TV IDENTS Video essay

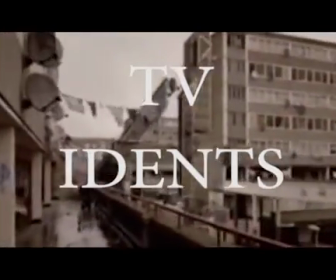(0:00)
Hello, my name is Liam and I am going to talk about TV idents. So what is a TV ident?
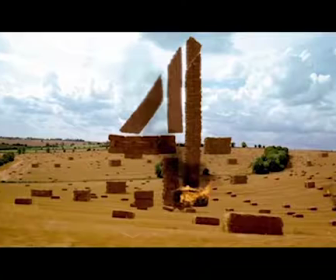(0:05)
A TV ident is a short clip that plays for a few seconds before a program starts,
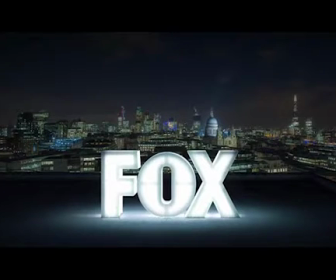(0:11)
informing the viewer of which channel they are currently watching. So what is the purpose of a TV ident?
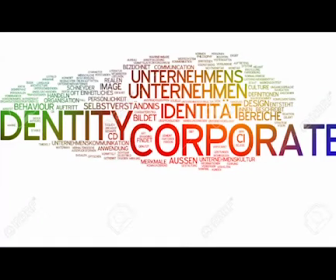(0:17)
The purpose of a TV ident is to provide a channel with an identity.
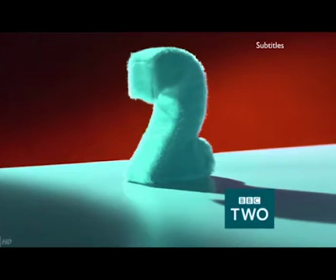(0:22)
Not only that, it's used to break the gaps between programs and is a good way for the channel to attract an audience.
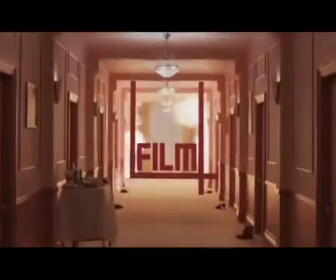(0:31)
Idents show the type of program genre that particular channel shows, and this is reflected in the tone and style of the ident.
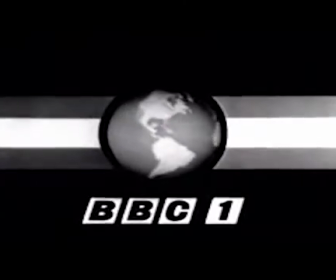(0:40)
An ident is also used as part of a promotional sequence,
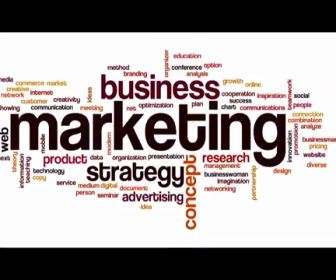(0:45)
which is a good opportunity for marketing and a critical part of a TV station's brand identity.
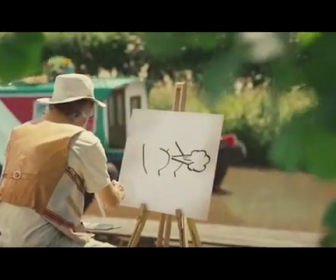(0:53)
Now I am going to talk about 3 different idents in more detail.
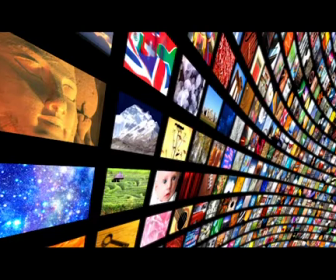(0:57)
The 3 idents I have chosen to talk about are shown on the following TV channels: BBC One, BBC Three and Channel 4.
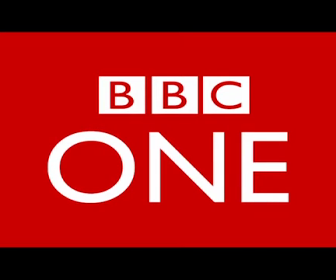(1:07)
First of all, I am going to talk about BBC One's ident.
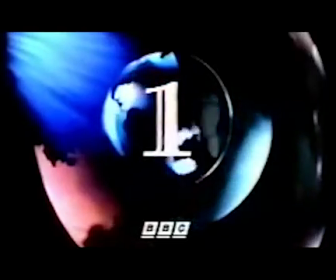(1:12)
In 2006, BBC One refreshed their idents from being dancers to show movement and rhythm,
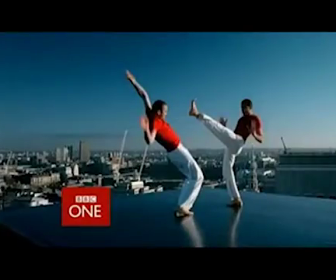(1:18)
which was launched in 2002, to a simple circular themed ident.
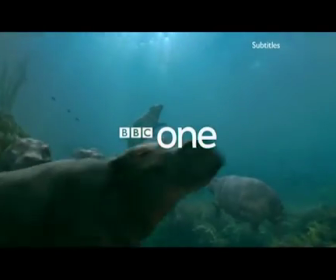(1:23)
In 2009, they re-edited the hippo ident, which now still shows the hippos swimming in a circular formation.
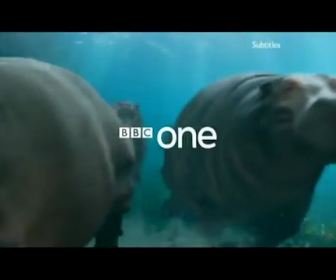(1:32)
However, the BBC circle appears in red, which indicates the brand colour of the channel.
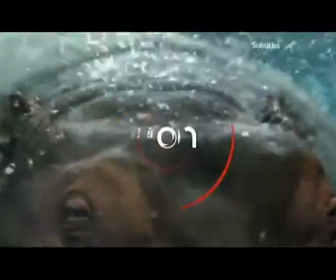(1:40)
This ident is made up by a mixture of real life footage and CGI.
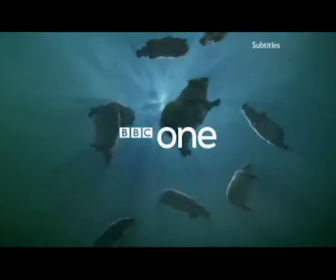(1:46)
The ident has a circular theme, as you can see the hippos swim to create the BBC circle.
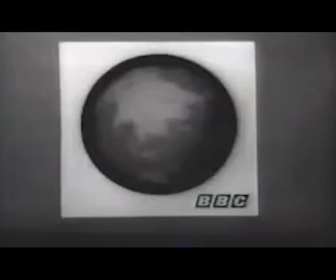(1:54)
This is also a historic reference to the BBC heritage.
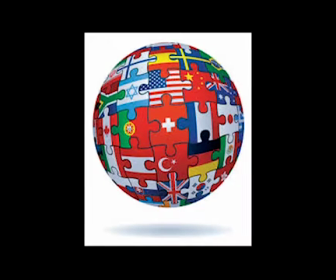(2:00)
The circle represents bringing unity and worldwide coverage.
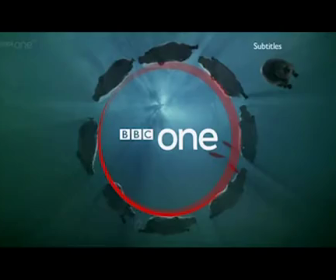(2:04)
The BBC One hippo ident's tone and tempo is subtle, calm, and has a flow and pace with the music. Because of this, it can be used for various different programs. The density of information in this ident is simple
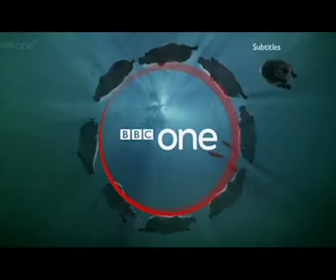(2:21)
in comparison to others such as the BBC Three or E4,
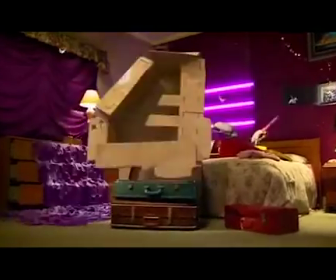(2:26)
which doesn't overwhelm its audience.
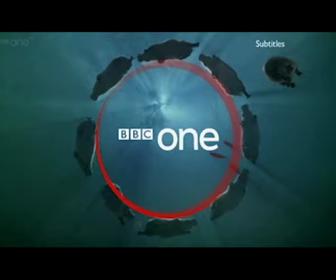(2:30)
BBC One aims to target everyone, showing different types of programs to connect everyone worldwide.
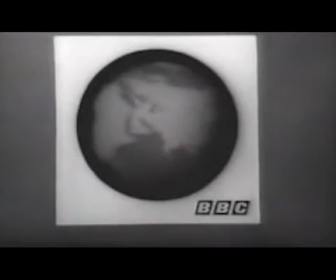(2:38)
The ident that was used in the 1960s symbolises this, as it has the globe used in its TV idents.
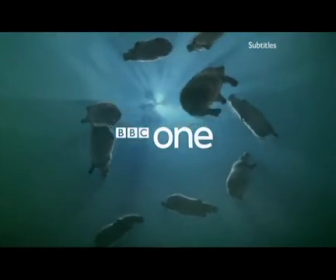(2:46)
The current hippo ident could attract any type of audience,
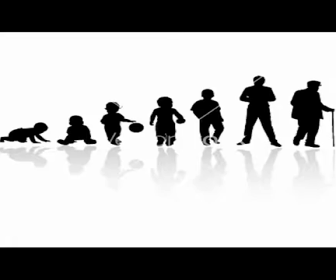(2:51)
as it's family friendly and versatile with any age or gender.
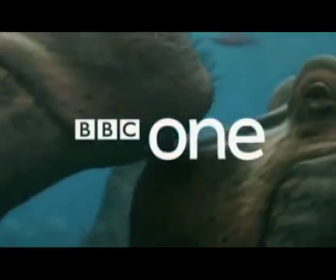(2:56)
The music used is a known jingle from this channel and is used in all idents.
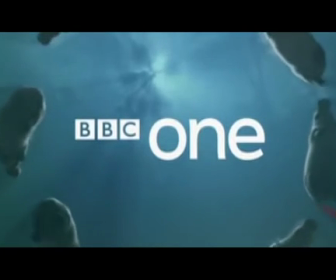(3:03)
This highlights the screen tempo relating to the tone and style.
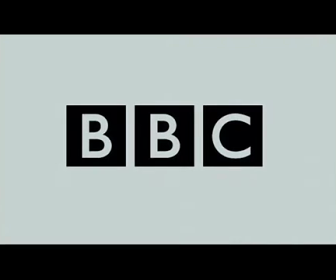(3:08)
The typography used for this BBC ident is still in boxes, which gives the audience
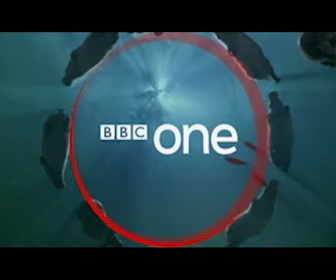(3:16)
who have watched it for years acquaintance with what channel it is, and keeps its originality to the channel.
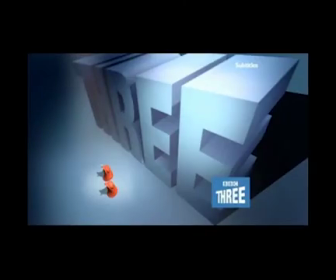(3:24)
BBC has now evolved and has got more than one channel.
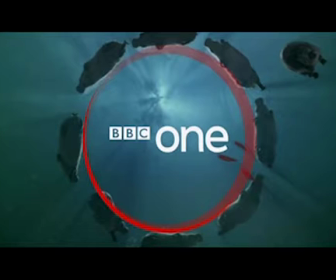(3:28)
This is why the one is bigger and in bold font to show it's BBC One. Now I'm going to talk about the idents from BBC Three.
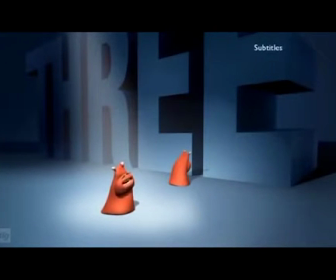(3:41)
BBC Three was first launched on the 9th of February
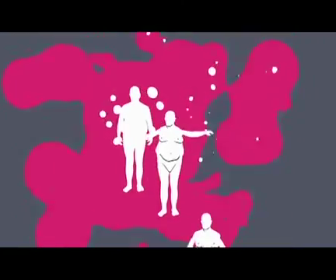(3:46)
2003 and is an exclusively digital channel.
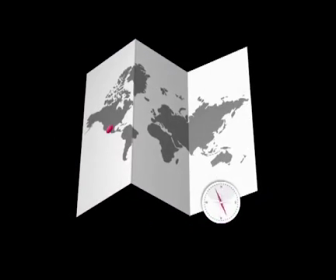(3:52)
The rebrand of the channel in 2016
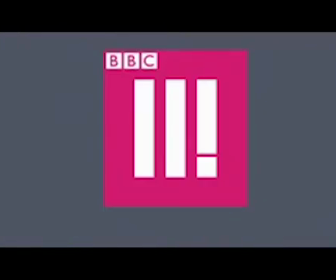(3:56)
doesn't actually show that you were watching BBC Three, as according to BBC News,
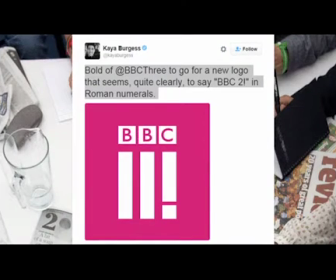(4:01)
some of its audience has criticised that the new logo looks more like Roman numerals for BBC Two. BBC Three had replied to this criticism, saying that the new logo would represent what the channel believes. The first bar in the logo means make me think, the second means make me laugh, and the exclamation mark means give me a voice,
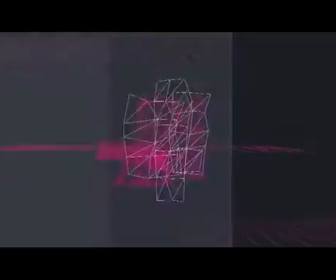(4:25)
which is in order to attract a younger audience. And this is shown in the idents,
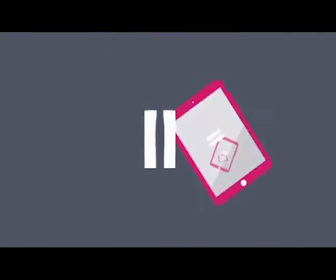(4:32)
the way the logo goes into various different objects, such as headphones and a tablet.
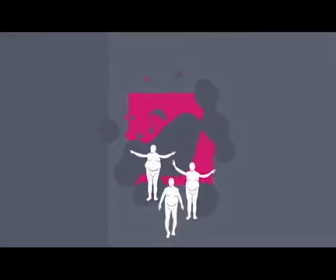(4:39)
This feature could also be used because BBC Three is now only an online channel.
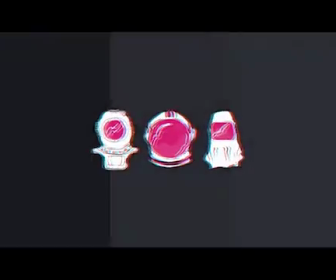(4:44)
This makes BBC Three distinctive from terrestrial TV channels.
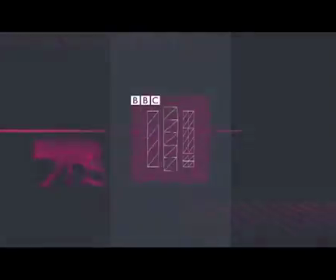(4:50)
The technology used for BBC Three rebrand ident is all done by CGI, as there is
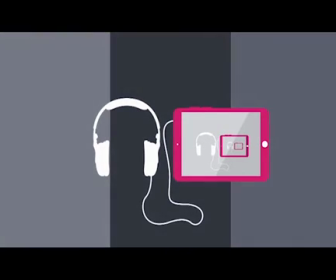(4:57)
no real-life footage used in their idents, which could represent the channel as it's always been a digital channel.
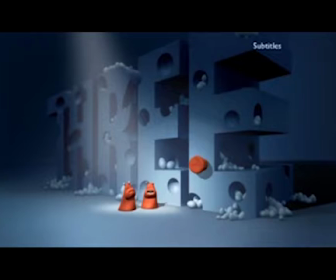(5:05)
Now I'm going to look back at BBC Three's first ident in 2003.
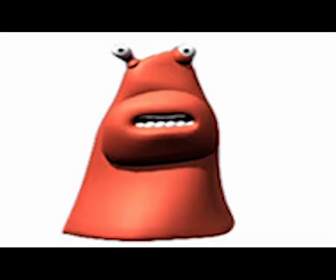(5:11)
BBC Three ident uses characters called blobs, which look like claymation, but in fact they are completely CGI generated. The reason behind the characters is to attract young people aged between 16 to 34.
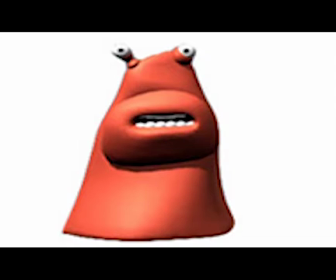(5:28)
However, the characters could appeal to a younger audience.
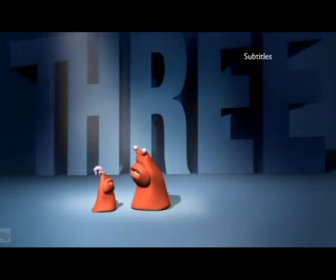(5:33)
The characters used have a charming, funny and cheeky personality. Some get stuff. This is to purposely attract the 16 to 34 age range. This is also shown on their new ident as the channel has evolved over time and has grown with its audience. More relevant graphics and technology are used to keep up with the modern times.
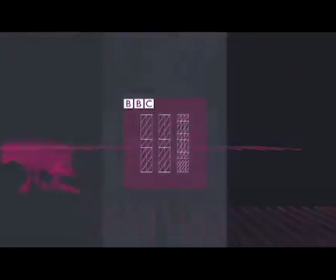(5:58)
Also in the new ident, BBC Three has been given a soundtrack to replace the voiced characters.
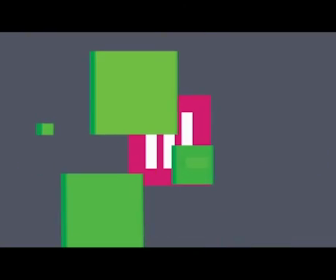(6:08)
The music in the ident is an electronic and digital type of music that goes well with the high tempo graphics shown. This goes well with its online platform since it's moved from the TV to online services.
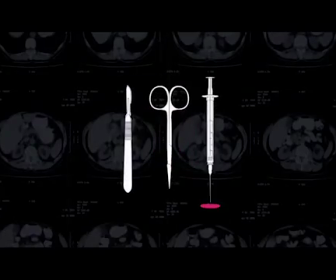(6:25)
BBC Three evolved its logo and ident to show its generational move.
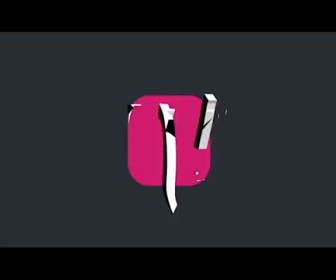(6:29)
Since moving onto the online platform, they have created a different corporate identity for the audience to associate BBC Three with the new ident.
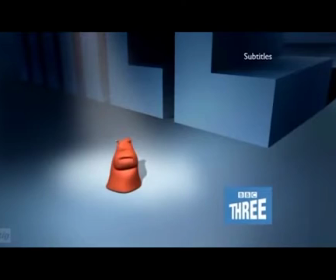(6:38)
Looking back at BBC Three's first ident, it has large 3D blocks illustrating the word 3.
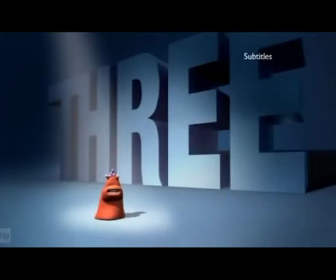(6:46)
This provides better opportunities for the producers to film more
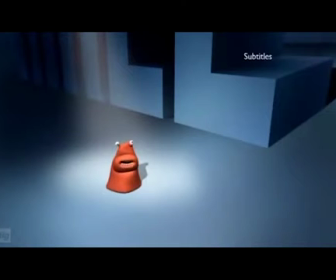(6:51)
information into a smaller space and could also represent the channel being BBC Three having a 3D effect. This ident also shows the BBC Three logo in the bottom right corner.
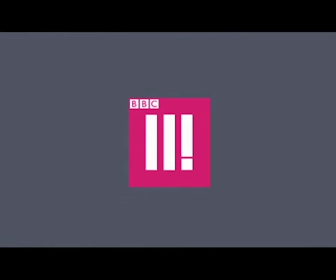(7:05)
Comparing to the online ident, there is a lot of graphics shown in the ident which makes it more appealing,
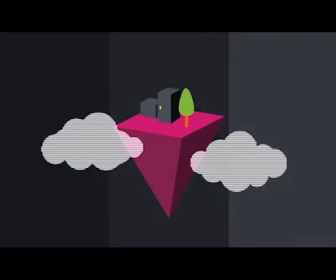(7:13)
entertaining, exciting, busy and interesting channel. The audience may have took a surprise when seeing the new ident because
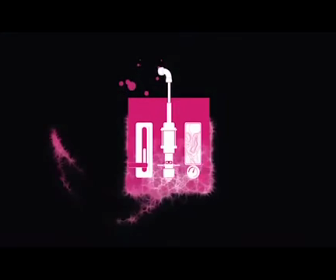(7:22)
it has dramatically changed and they would find it hard to associate to BBC Three. Now I'm going to talk about Channel 4's idents.
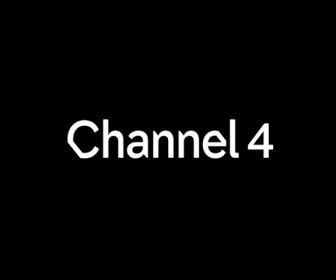(7:32)
Channel 4 first launched in 1982, which is a public service broadcaster,
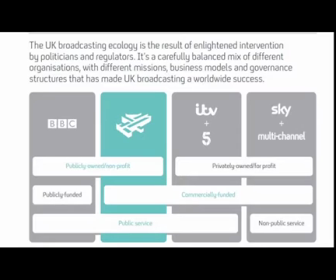(7:39)
which basically means that the channel is totally for the viewers' benefits rather than being totally on commercial interest, even though the channel is commercially funded. The ident used for the channel in 1982 is the number 4 that simply
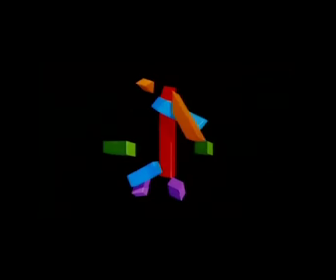(7:59)
deconstructs by spinning around to go back into the shape of a 4. The classic ident helped to establish the brand for the channel
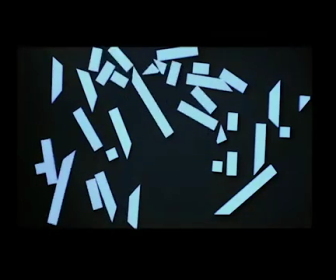(8:08)
so that today's audience still associate the blocks to the channel to this day.